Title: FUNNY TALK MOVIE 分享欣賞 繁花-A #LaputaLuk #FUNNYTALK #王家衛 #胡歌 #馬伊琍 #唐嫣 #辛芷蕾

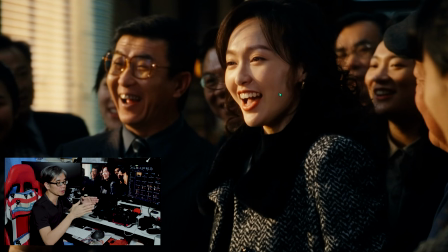(24:24)
會令畫面好像有一個時間停頓的感覺這是一個攝影技巧例如有些照片動人例如在巴馬線不動我們用慢拍門去拍攝時旁邊的東西有些化
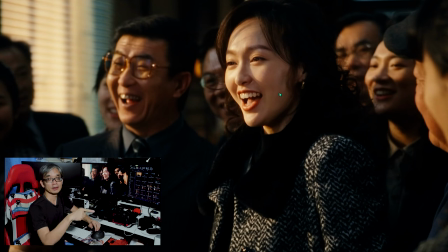(24:43)
就會形成了一個對比其實這也是一個試鏡手法當然面部表情全部王嘉玉先生都要很重要的要求這就是開心的表情大家都可以看到
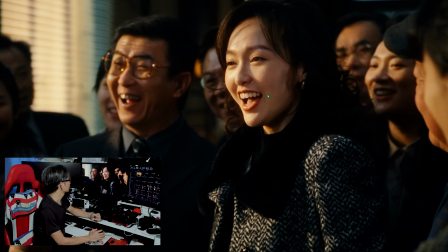(25:04)
眼神光、腳嘴型都要開心連配角都要開心不過他勾敷後就掩蓋不了主角所以這也是另一個技法所以在這套戲裡很多可以學習
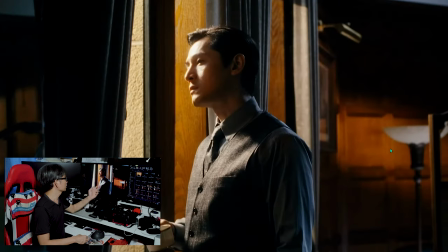(25:23)
我們繼續去這就是胡哥剛剛喝完的東西不細節再說都是一些眼神和一些我剛才所說的冷戀對比
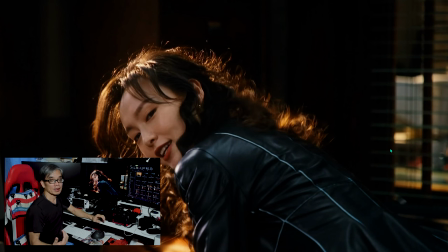(25:37)
然後來到這裏又是另一個技法黃家瑋先生很喜歡用SidebacklightSidebacklight有什麼好處呢就是他很容易勾起一些東西的輪廓立體美感很多藝術的照片都是用這個方法
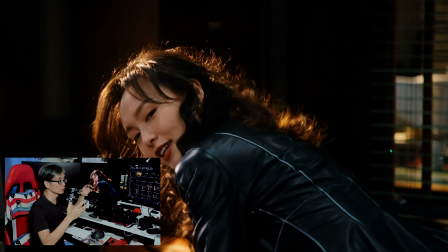(25:57)
勾起例如這張圖勾起頭髮的生命力這又是另一個攝影手法大家可以看到這張一打個Side Backlight的時候大家可以看到頭髮真的很飄
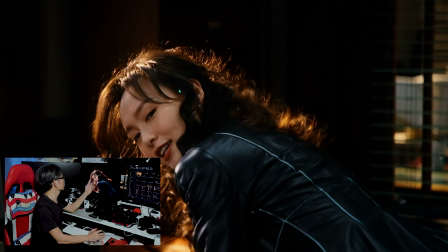(26:17)
這種質感當然它原包就肯定是看到頭髮絲因為我截圖到見到D的時候已經很厲害了然後又是眼神表情位要求到當然要CG入扣入目三分再由來到外的東西
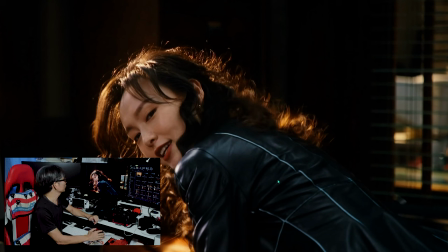整個畫面然後整個背景就凸露了現在就凸顯了
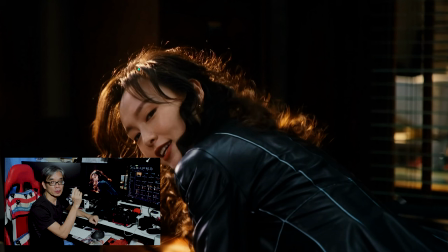(26:51)
頭髮師有一點點有一點點瘋瘋的感覺我們以前試用叫做Softar這個在現在數碼年代相信大家都見到是少有的因為在數碼年代很多時拍戲的時候都是這樣拍
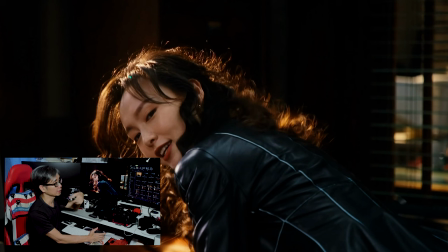(27:09)
拍攝後很硬 所有頭髮都很硬不會有這種柔順的質感剛才所說的那種硬順就是很像眼睛 眼睛也不舒服
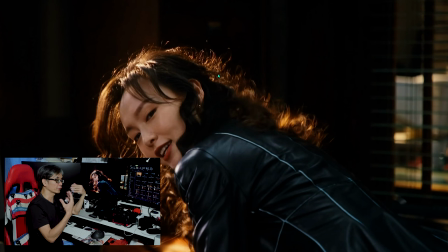(27:23)
但是黃偉先生要畫面近乎我們人眼睛很舒服 很自然 很舒服所以又是一個藝術品
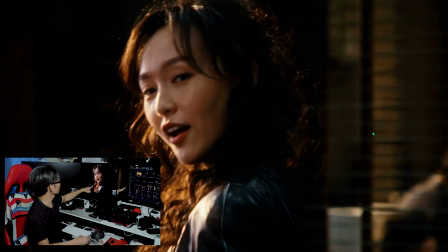表情動作一定要施施入扣
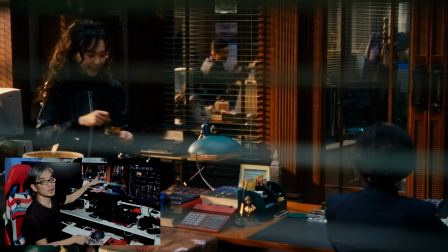(27:49)
這個也是少有的多野的畫面當然場景也是歐幅了窗的線頁當前景用
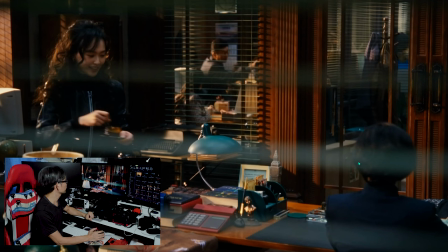(28:03)
中間這一塊整個就是主體後面這個就是後面還有人在這裏它不會多因為後面拍到其他表情動作比前面的主角位
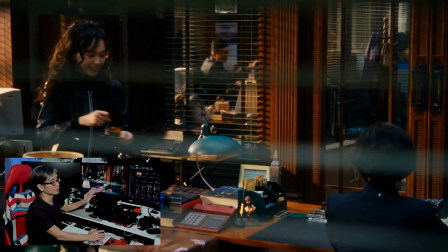(28:21)
那是為之失敗所以黃家衛很少犯這些錯